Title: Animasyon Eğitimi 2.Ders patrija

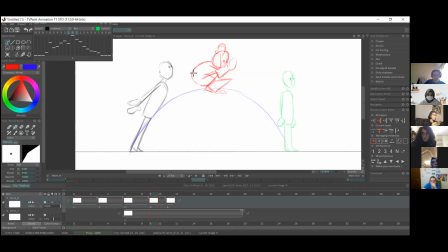[41:03]
Bu aşağıdaki bir kare yere çizdiğimiz zemin çizgisi. Bütün animasyon boyunca olacak o. Sonra ikinci bir layer oluşturdu. Üste bir layer açtı. Şu anda yapmış olduğu zıplamayı tamamen bu layer üzerinde çalışıyor ve bu layer üzerine yeni bir sayfa açarak ilerliyor. evet.
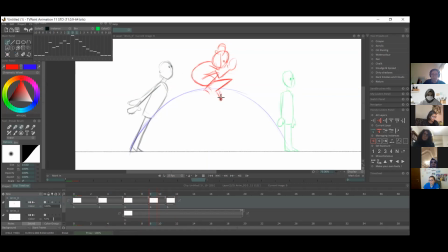[41:22]
Galiba Ya- hani program farkından dolayı ben hani karışıklık yapıyorum şu an. Layer'la sayfa açma konusunda bir karışıklık yaşıyor olabilirsin. Burada da dediğim gibi 2 layer var ama ikinci layer'ımda karakterin zıpladığı layer'da farklı farklı sayfalar var.
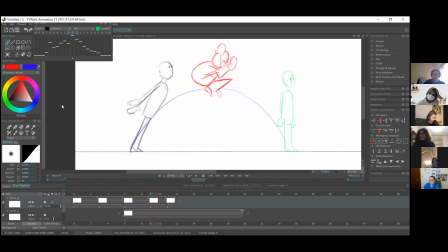[41:39]
Yine konuyla ilgili netlik kazanamazsan lütfen dersten sonra Fatih'i ara, sana yardımcı olacaktır. Tamam. Çok teşekkürler, sağ olun. Rica ederim. We can go on, Patricia.
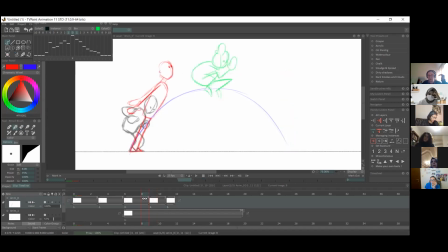[41:55]
Yeah. Now we have the drawing of like the highest point of the arc. So we have the guy is stretched, and this is the point of like where the energy of the stretch kind of flings him forward, and he squashes as well.
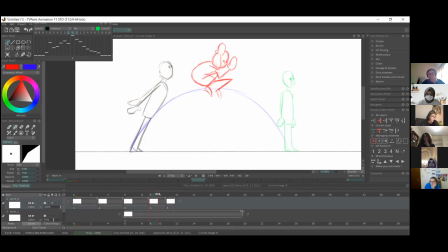[42:14]
Evet, şimdi burada karakterin zıplayışında tam orta noktayı, yani en üstte olduğu noktayı da çizdik. Burası enerjinin karakterde toplandığı ve karakterin squash pozda olduğu bir nokta.
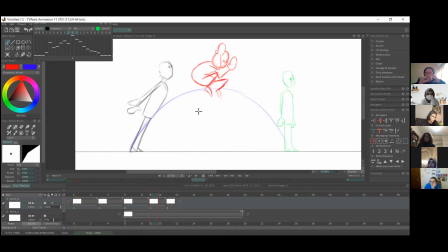[42:29]
So you can see that we kind of swap between squashing and stretching during this. So Evet, gördüğünüz gibi bu zıplama aksiyonu esnasında squash ve stretch arasında geçişler yapıyoruz.
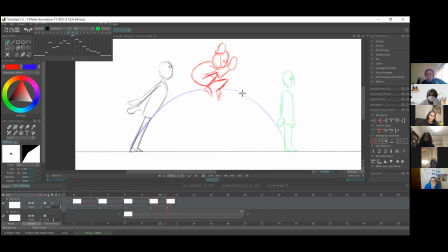[42:47]
So and yeah, with that, because his body, like the hips and the legs are kind of coming forward in a way, because his body is like squashed in half almost, and because of that,
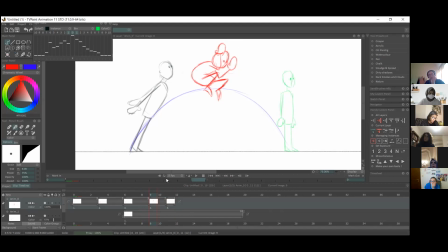[43:02]
you can in the next pose stretch the legs out and kind of prepare him for the landing. Evet, burada bir sonraki karede bacakları açmaya başlayacağız ve
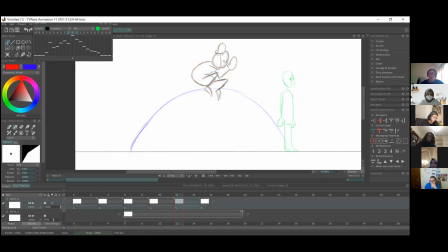[43:17]
karakteri aslında zemine inme konusunda da ön hazırlığını yapmış olacağız. So and again we're kind of stretching the legs out. Evet, burada bacakları esnetiyoruz yeniden.
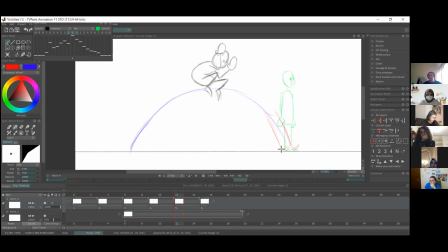[43:35]
And he's not planted them yet, so we're kind of only touching with the heel. Evet, burada karakter zemine tam olarak köklenmemiş, sadece topuklarıyla değiyor.
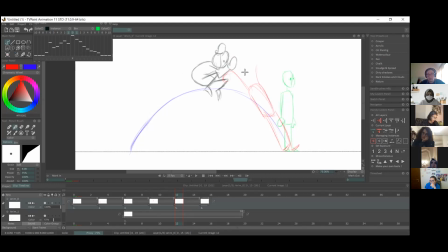[43:53]
You can do like a rough kind of drawing as well if you're not sure maybe of like how to work with the arms. Evet, burada kolları nasıl hareket ettireceğinizden tam olarak emin değilseniz taslak bir çizim yaparak ilerleyebilirsiniz bu aşamada.
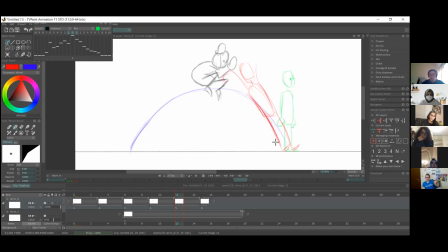So you can also think of like the line of action for the pose. So you can see that is very much you can try and maybe even like curve him a little bit,
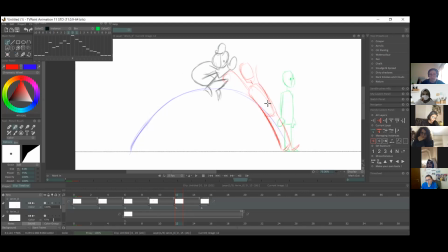[44:27]
give him a bit of an arc to the body as well. Evet, burada vücuda da hafif bir ark ekleyebiliriz. Yani vücudu da hafifçe bükebiliriz.
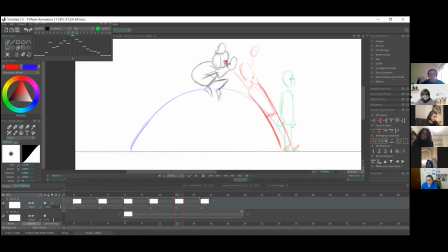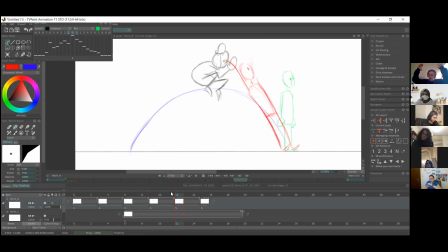[44:59]
And so we have like the arms are kind of dragging behind, so they will kind of flip up, and he'll have his arms in the air for this pose as well.
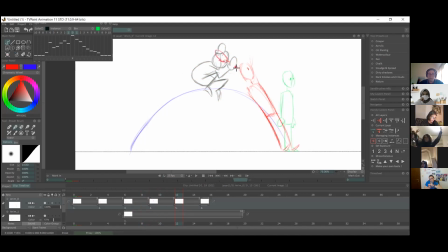[45:12]
Yani bu pozda kollar geriden karakteri takip ediyor. Biraz geriye doğru bükülmüşler.
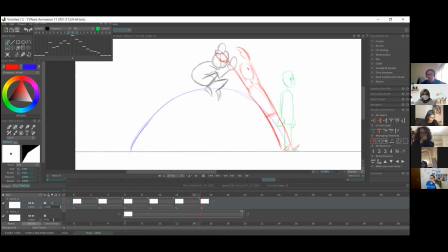[45:29]
And they will have the point of impact, the kind of anticipation again. So like, because he like touches the ground and like all the body is coming in,
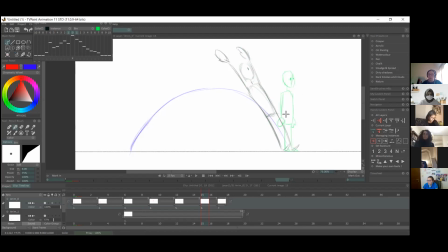[45:41]
he's going to squash again, and then we can ease him into the final pose as well. Evet, burada karakter yeniden squash poza girecek. Zemine değdikten sonra zeminde önce aşağı doğru çökecek, ardından tekrar yukarı kalkacak.
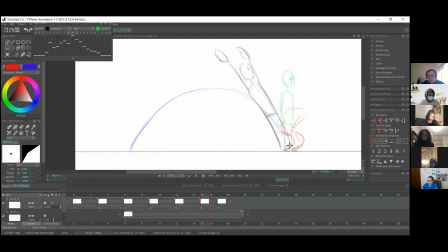How is everybody doing? Is everyone okay?
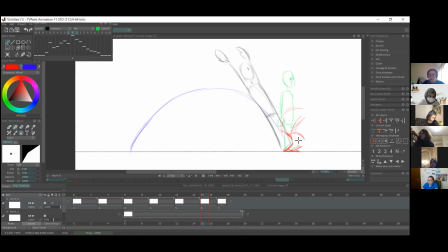[46:12]
Do I need to go over any drawings, or if there's any questions? için tekrardan üzerinden geçmemi istediğiniz bir nokta var mı? Yok.
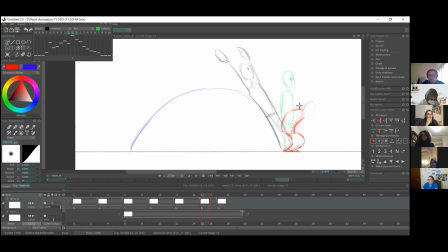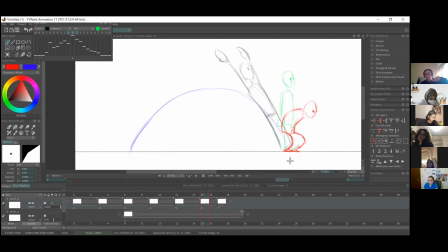[46:45]
And because we have another point of impact and a squash, we kind of want to give him a blink at that, and then he can open his eyes like at the last frame as well. Evet, burada tekrar bir squash stretch var.
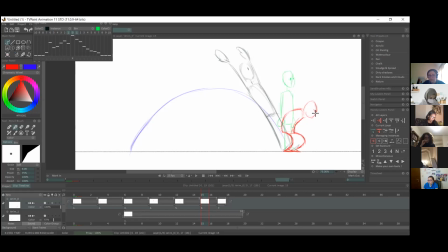[47:01]
Burada gözleri yine kısacağız, ardından gözler de tam bir şekilde açılacak.
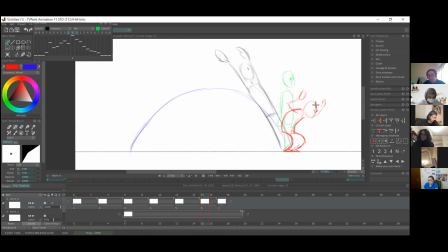Okay, so I can play the drawings.
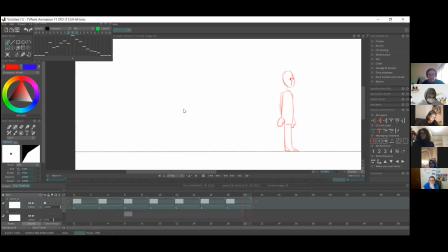[47:35]
I'll just put them on a slower setting.
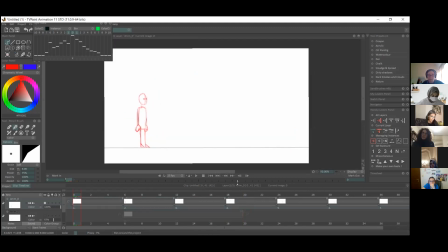[47:41]
Evet, şimdi çizimlere bakalım nasıl olmuş. So
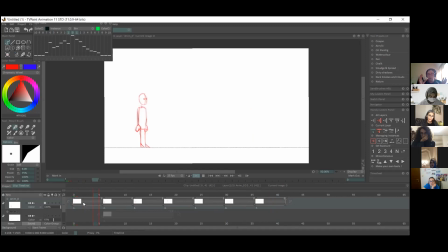[47:59]
that's just our keyed animation. So this is just the keyframes for for the movement. We'll need to in between in some areas. So kind of like when you're going into anticipation and from anticipation, we'll need to ease that,
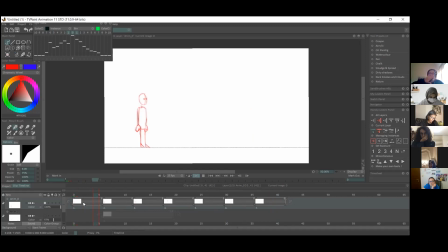[48:17]
and then maybe do an ease in the middle, and then as he's falling into the contact, you may want to kind of, we definitely want to ease out of him. So he's out of the contact, so he's slowly getting up.
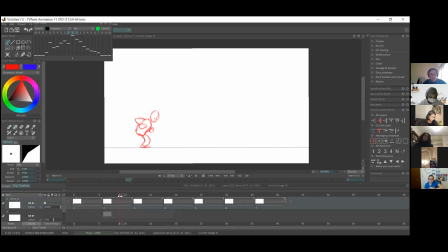[48:35]
Evet, burada temel hatlarıyla yani keyframe'leriyle hareketi tamamlamış olduk. Karakter önce bir anticipation'a geçiyor, ardından hareketini tamamlamadan önce son bir anticipation'dan sonra tekrar ayağa kalkıyor.
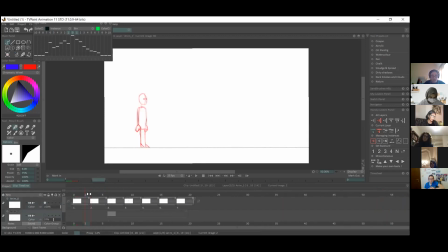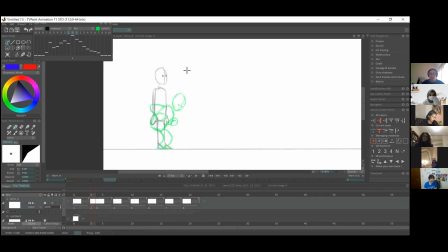[49:09]
So like